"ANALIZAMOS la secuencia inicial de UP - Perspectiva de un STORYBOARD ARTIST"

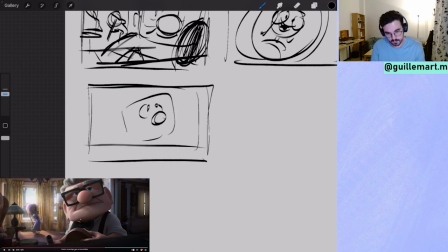La tienes ahí, a la pobre, limpiando. Entonces, ¿qué hace? Es que este es el mismo plano que este, ¿eh?
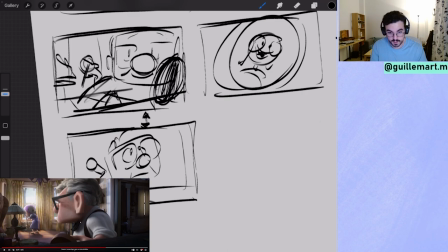Aquí ahorran una de planos que no veas, porque con un plano puedes contar miles de cosas.
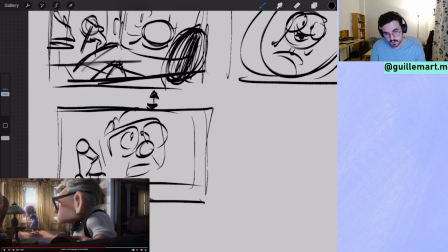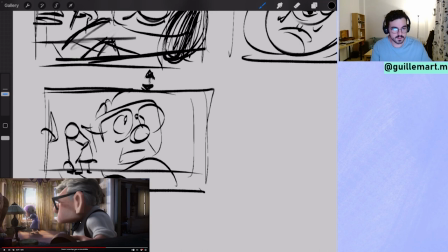Gira, la mira y aquí
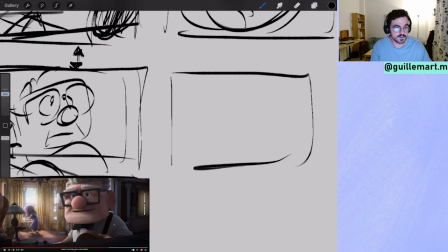está diciendo pobre, que no he cumplido con su sueño y ya sé lo que voy a hacer porque la quiero mucho.
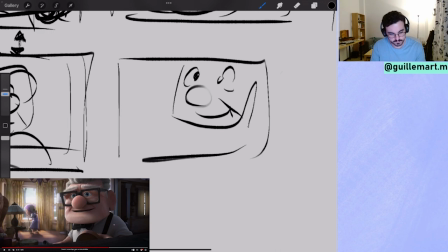Es cumplir con su sueño, vamos, tiene que hacerlo.
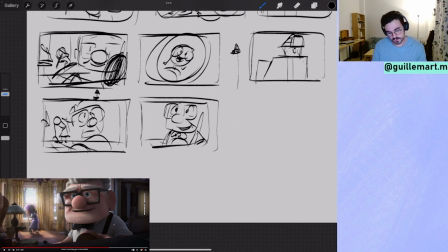Sería un poco más grande, no ocuparé todo porque daría un poco de espacio. Da espacio aquí para tener la idea clara y pones a L aquí porque es el objetivo de esa idea.
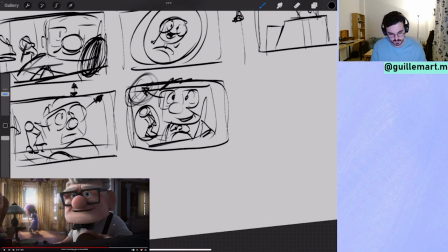Miras a lo que tienes y vas a lo que, al sueño que tienes que realizar.
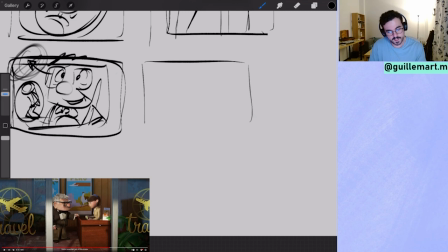Y siguiente, un plano general donde pone Travel.
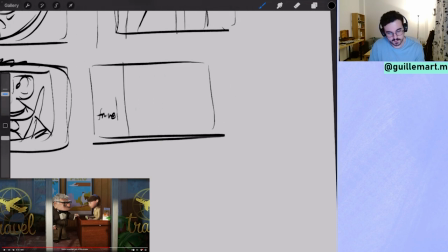Travel, Perú, Brasil, y a Carl recogiendo un paquete a una señora que es igual que Eli, pero con otro atuendo.
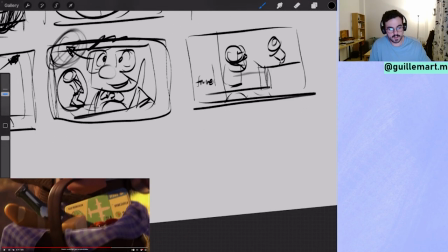Le da los billetes, los coge, y el billete, y aquí tienes un plano, detalle,
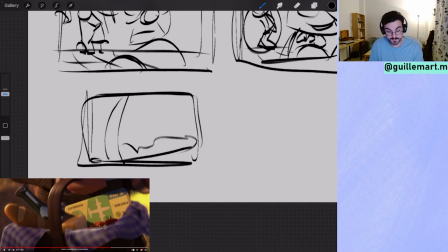de una cesta que hemos visto antes con los billetes. Eli pone directamente ahí Eli Friedrichsen, Eli avión Venezuela.
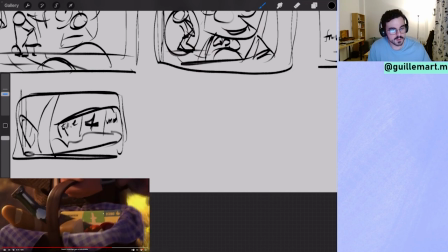Pero ya vemos como él lo esconde, que va a ser una sorpresa. Es el gestito
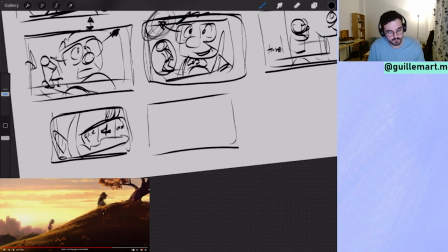de pa, quiero que sea una sorpresa porque le va a encantar. Pero aquí vemos el mismo plano que teníamos antes. Y este plano aquí significa muchas cosas.
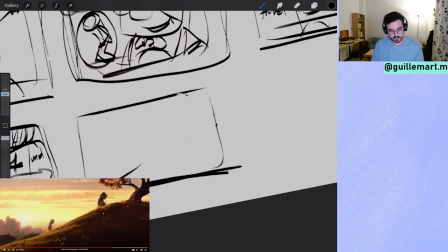Este plano es una vuelta totalmente, un cambio de 360 a la historia.
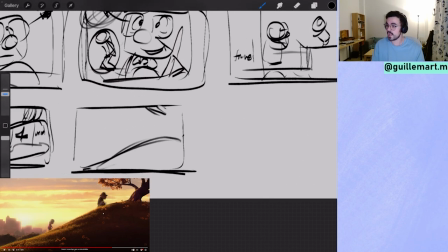Porque antes, cuando teníamos este plano, era un plano soleado, muy soleado, como el principio del día.
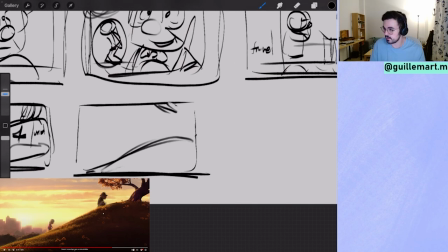Aquí tenemos un atardecer, como que se está acabando. Te lo marca ya la propia iluminación.
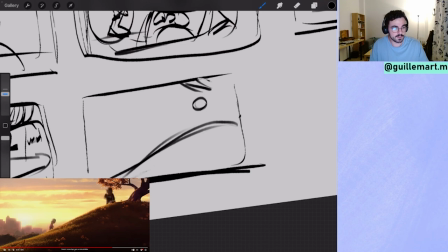Tienes a Carl, que ya está arriba, pero es Eli la que no avanza. Y que Eli no avance
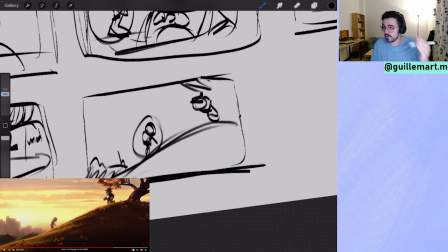es raro, porque siempre ha ido hacia adelante, incluso en los momentos más duros. Y aquí, cuando ya no puede dar un paso más,
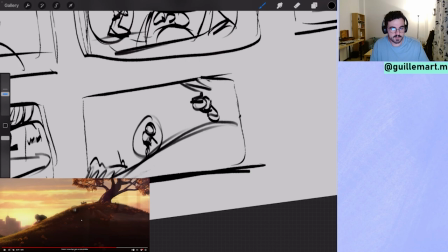ya sabes lo que va a pasar. Solo con esto, y aquí hay una caída, el árbol, un poco el árbol de la vida, ¿no?
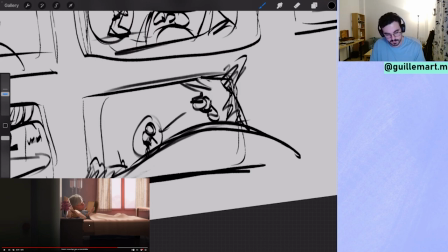Esto, el árbol de la vida, que cuando lo ves por la izquierda llega, pero cuando vas a caer, pues la colina cae.
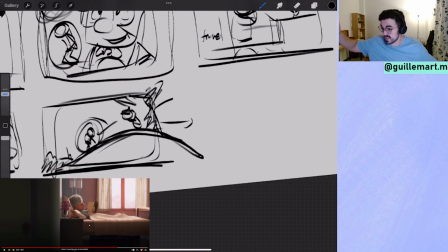No sé, esto ya son paranoias mías, que podría ser aquí seguir 50 años, pero bueno.
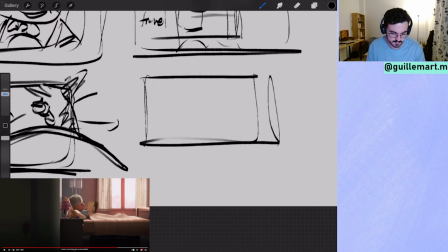Entonces, el siguiente plano, el mismo plano que tenemos siempre en un hospital, un plano lateral,
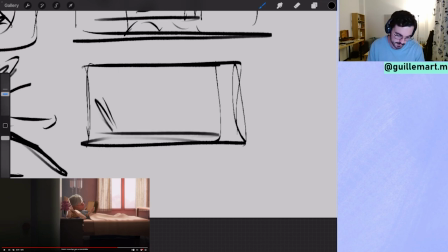donde tuvimos antes al pequeño Carl que le daba con el globo,
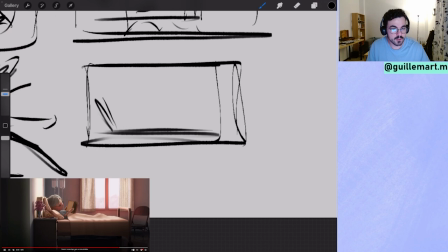que Eli le daba con el globo en la pierna, y ya tenemos a Carl de mayor dándole a Eli con un globo en su libro de aventuras.
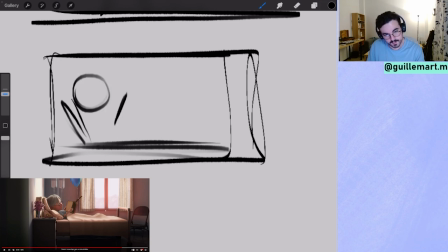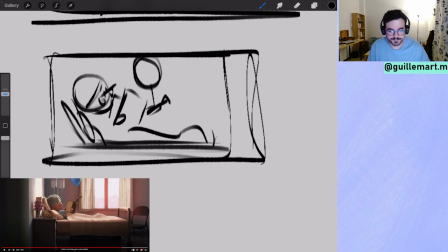Y esto es precioso. Recoger ideas y sembrarlas luego. Siempre, en una historia. Recoger ideas y sembrarlas todo. Si desveláis todo desde el principio, no tiene gracia.
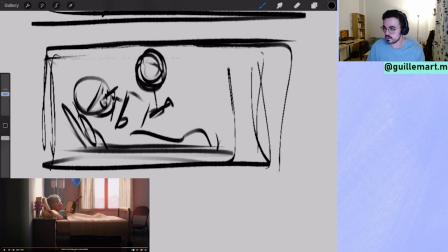Pero ya que esta secuencia la he recogido antes, con que es la primera manera que se disculpa a Eli por haberle roto la pierna, pues ahora es Carl que recoge esa idea. Y es lo que le hace feliz a Eli, porque le recuerda a su marido.
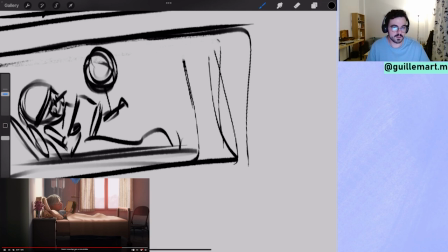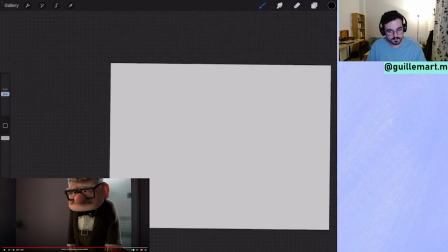Seguimos. Plano de reacción de Carl.
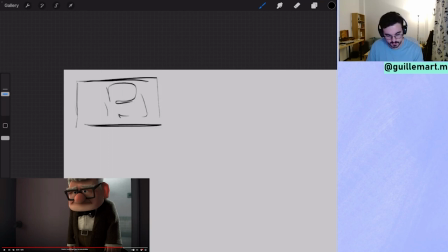Súper importante, un poco ya abatido, porque ya sabe lo que vendrá, pero tiene que estar ahí.
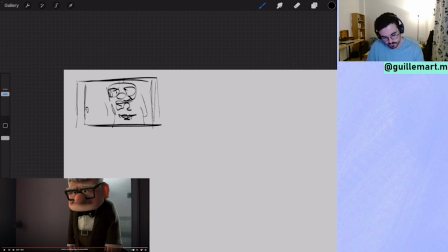En este plano vemos muy poca luz. Y cada vez vamos a ir menos luz en Carl.
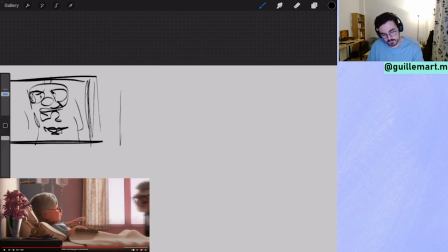Eli siempre está iluminada. Pero siempre. Y es como que sin él y Carl pierde toda la luz. Pierde toda la vida que le daba Eli.
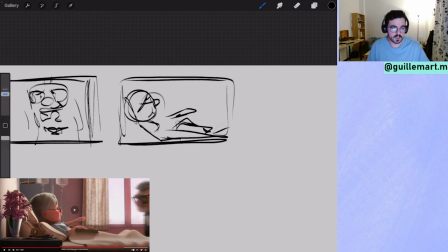Y le dice Eli, ven aquí, que quiero estar contigo. Y mira, aunque Eli esté iluminada, joder, se me queda, iluminada por la cara,
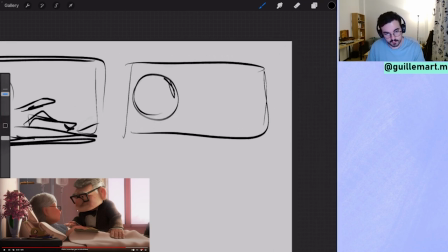o sea, por la cara, en la cara, tiene un rayo aquí de luz en la cara muy bonito que le crea el Surface Scattering. Carl está contra luz. Y su expresión es de tristeza, pero toda la parte de la cara está en oscuridad.
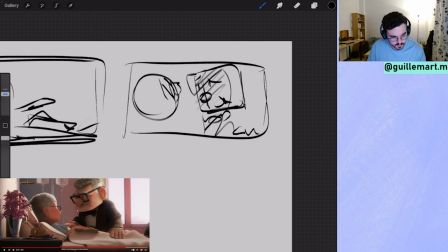Todo esto está en oscuridad. Su mano está oscura. Pero Eli no. Eli tiene todo esto oscuro, pero sus ojos le dan brillo.
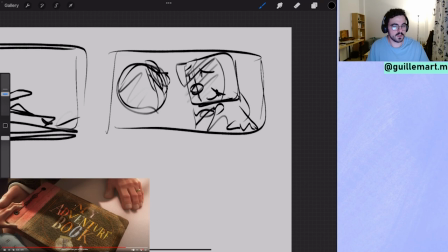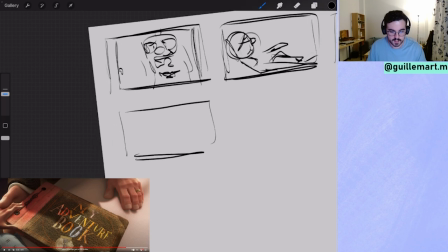Y estamos en las últimas y volvemos a recalar en el libro de aventuras. Adventure Book.
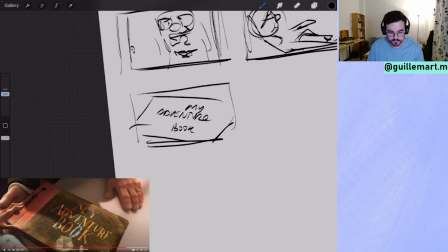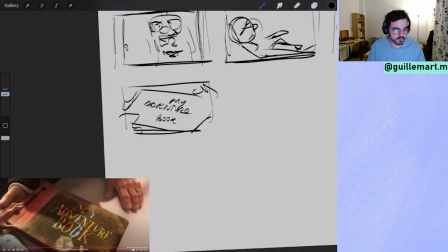Las manos son muy importantes.
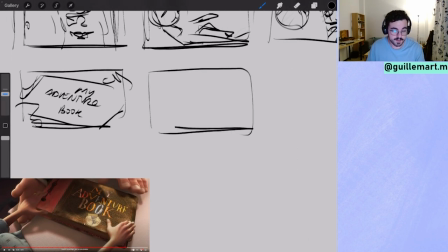Que con un leve gesto te está diciendo, es tu turno de completar las aventuras que no hemos podido realizar. Es tu turno. Mi turno de aventuras ya se ha acabado.
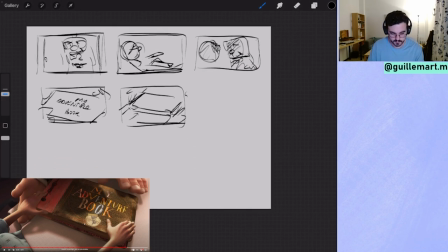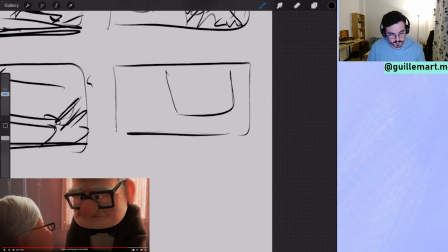Y la reacción de Carl, con un contraluz aquí, y a la pobre Eli, que está ya en las últimas.
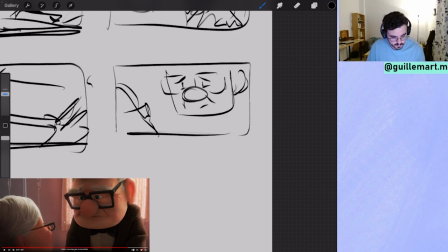El plano de despedida y todo esto oscuro, él está oscuro y ella un poco iluminada.
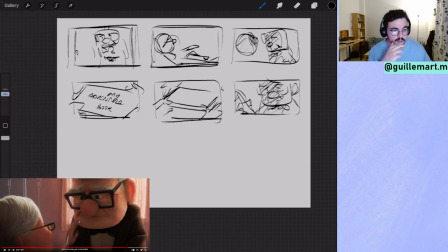¿Y qué le dice? Le toca la cara